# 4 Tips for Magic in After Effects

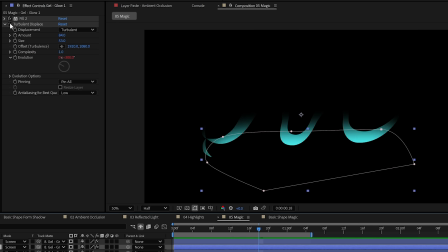(4:08)
So I added a feathered even brighter cyan solid to the bottom and animated a turbulent displace effect on it to make it dance and again
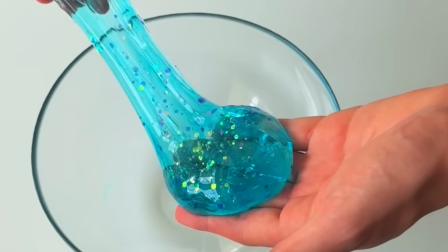(4:17)
with an even more intense white solid on the bottom then for the glittery delicious microplastic sparkles in the gel this was what i was most looking forward to
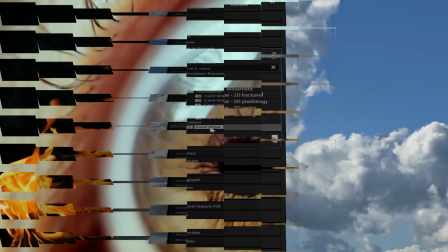(4:26)
there is a relatively obscure effect in after effects called card wipe which creates this wonderfully goofy transition but if you apply it to a white solid shrink the pieces and add some random rotation it looks a lot like squares of glitter with actual depth and lighting that changes based on their angle.
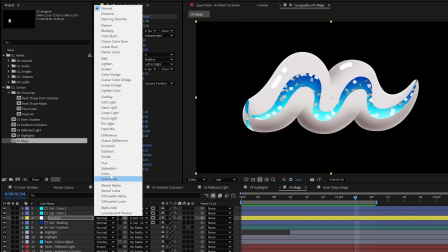(4:43)
Brilliant! I used the swirl layer as a matte, turned the blending mode to overlay, added a curves effect to increase the contrast.
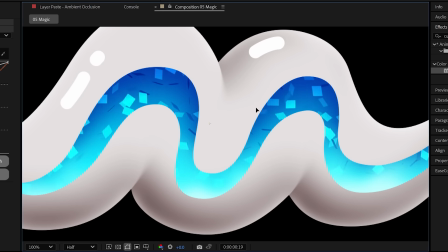(4:51)
Now adjust a bit of animation to its position.
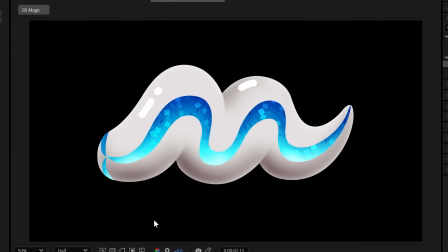(4:53)
It feels like they've been squeezed out with the paste and are slowly floating around in there, patiently waiting to unleash another holy freshness.
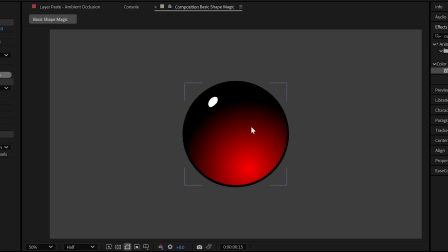(5:00)
Also, if you've got a colored transparent object on top of something, you can add a blurred duplicate of that layer, leaving the color shining through and get a really realistic and fun effect, kind of like a magical drop shadow.
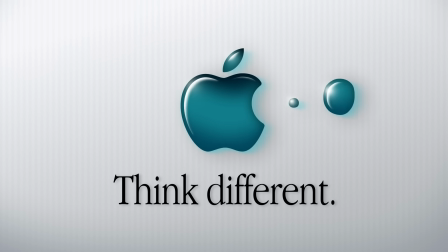(5:13)
That's what I did for this Apple logo.
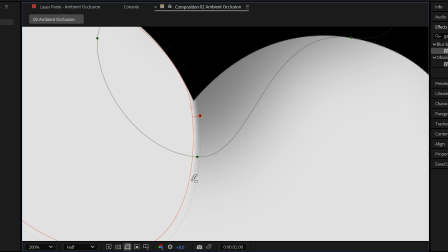(5:16)
Now, not every project requires all these shading steps, and you might wanna add more, a good old cast shadow that I didn't need to use here.
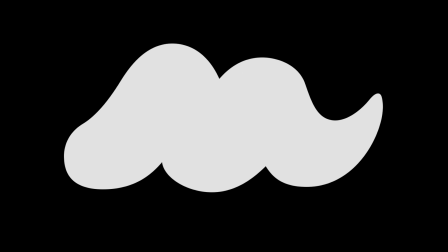(5:23)
Bold, stylized shading, textured shading, no shading, Sade shading, they are all beautiful in their own way.
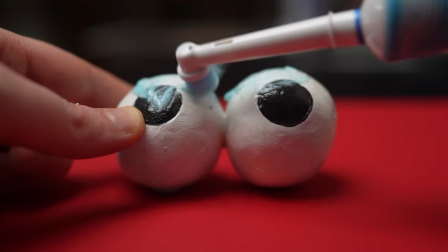(5:30)
Go one step at a time and trust the process. for at least two minutes twice a day and floss the process on the weekend as a treat
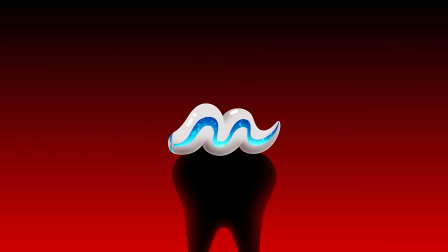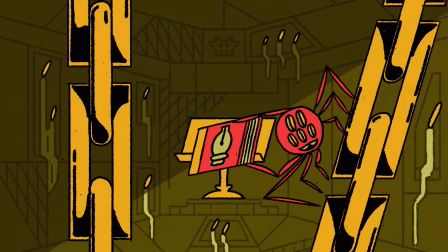(5:43)
now knowing how and when to use these techniques does take a little bit of practice and experience but any animation you see out there in the wild was
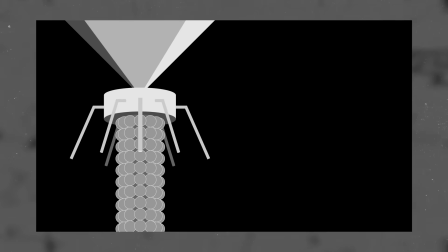(5:52)
made by real people just like you you can make the amazing work that you see out there it may seem impossibly difficult trying to balance
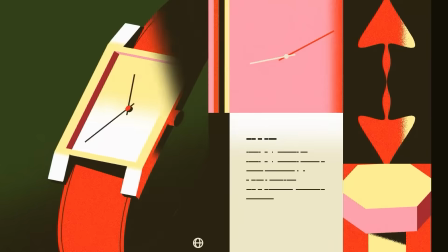(6:00)
the idea the design the timing the story the easing the effects all at once but once you break it into steps it is all very
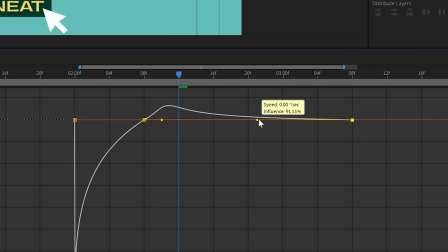(6:08)
achievable and each one of those steps can be broken down further and further i've been teaching motion design for many years to thousands of students here are just
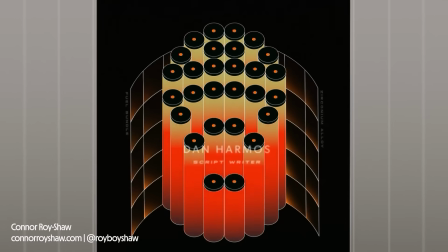(6:16)
some of the incredible student projects that have come out of my courses i've spent years putting these together and squeezed everything i know about motion design
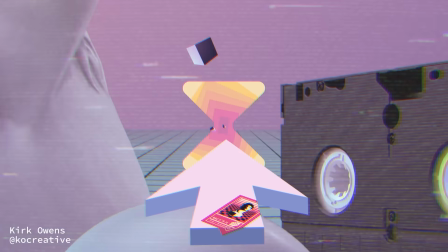(6:23)
into them i focus on teaching not just the specific techniques to get the result you want but also why you would make certain decisions in certain situations
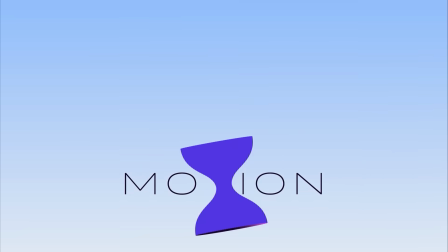(6:30)
and really just how to think like a motion designer in order to solve any design or animation problem that you come up against along the way cementing
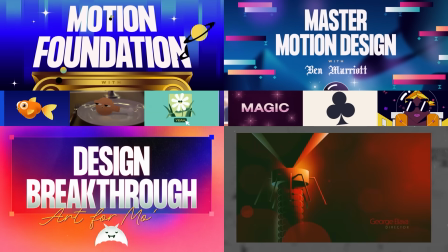(6:38)
those abilities and knowledge in fun practical projects to really build out and upgrade your portfolio to learn with me go to benmariot.com i'll see you
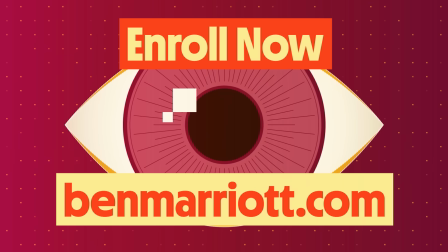(6:46)
there